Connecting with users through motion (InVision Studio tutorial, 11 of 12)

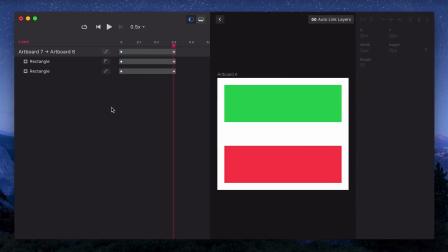And that still looks like it's happening pretty slowly compared to the success animation. So let's go back to the first artboard.
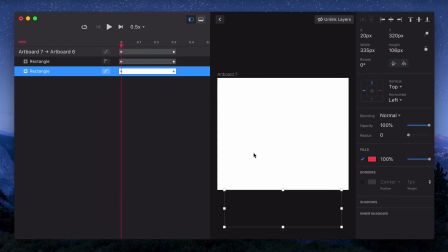And we'll make it more of a mask rather than a movement.
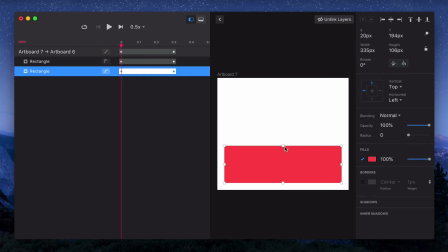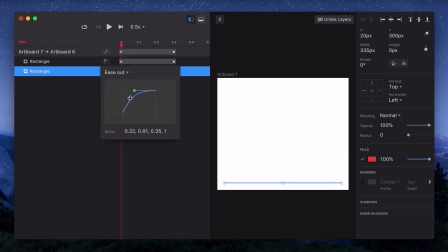Finally, we can bump that curve up just a bit. But we want to make sure that it's not overshooting.
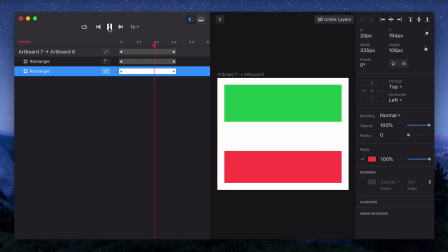And now it's just a really clean, really efficient masking transition. We'll move back over to the card animation from the last video.
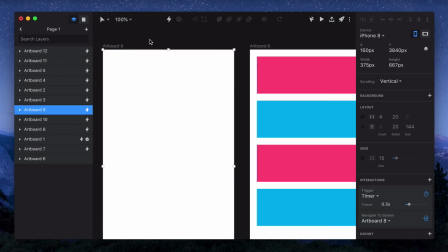And then let's preview some of the changes that I've made. I've used both the timing and the easing to give this a bit more personality.
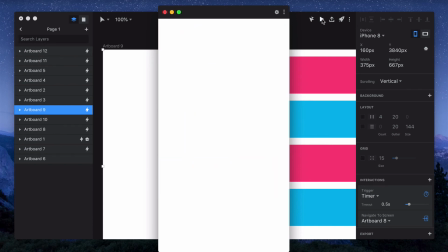Everything still comes in pretty swiftly, but it's staggered just a bit. And then when it leaves, it looks like it almost falls away.
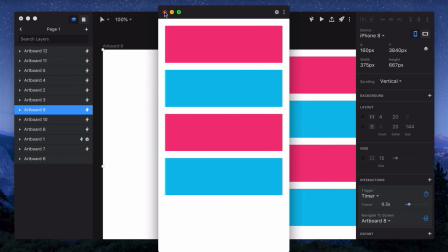So we'll preview the first stage.
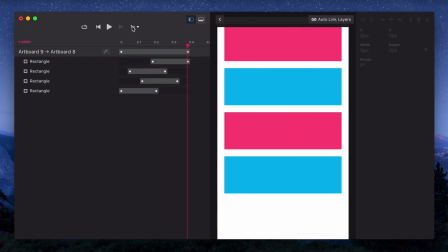And it's basically just an ease out transition on everything, but they're staggered so the cards enter in order. I'll move over to the exit transition. We'll preview that. And you can see they're staggered in a slightly different way to give a bit of that falling feeling.
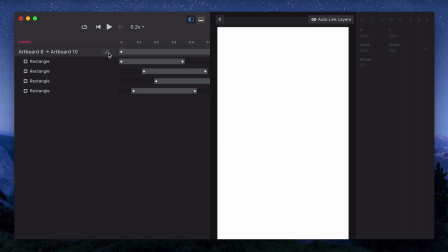But really what makes this one interesting is the easing curve. So when I pull this open, you can see it's basically the opposite of a pop curve. So it'll actually move backwards first and then it'll move forwards. Something like this is really useful for objects that are starting at rest.
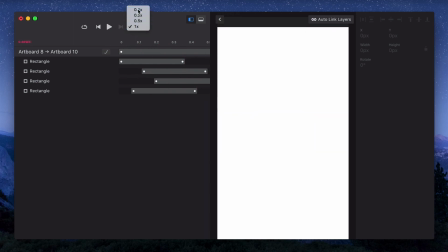And then something like pop is useful for something that's coming in from off the screen and then coming to rest. I've got one more example we'll look at. So this is an example of using the same timing but different personalities.
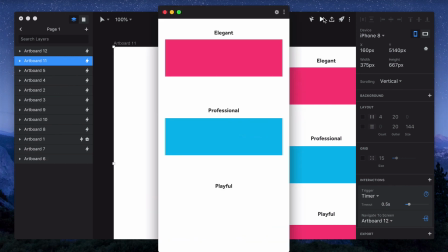So on the top we've got elegant, in the middle we've got professional, and then at the bottom we've got playful.
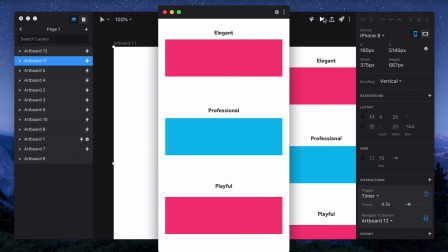With elegant, we're using more subtle motion, but then we're also using opacity. For professional, the element isn't actually moving, it's just growing from the top down.
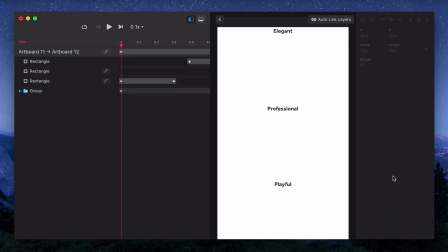It doesn't have any sort of scaling though, it's just growing on the y-axis. And then finally for playful, we're using scale a bit.
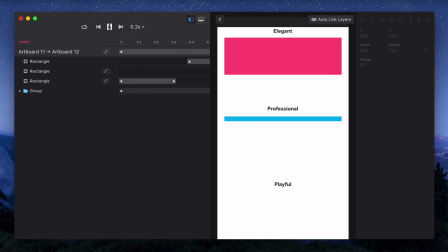So it starts really small, gets bigger, and then overshoots it a bit. So let's slow these down so you can get a better sense for what's happening. Elegant, we've got subtle motion and opacity. Professional, it's growing on the y-axis.
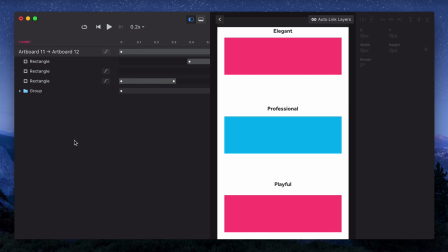And then playful, we're using both scale and the easing curves. Even without changing the timing on any of these, we're getting really different personalities just through modifying different properties and using slightly different techniques.
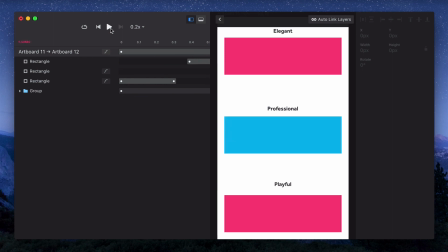This can be paired with typography or color or a lot of traditional design techniques and can create a really memorable, powerful brand.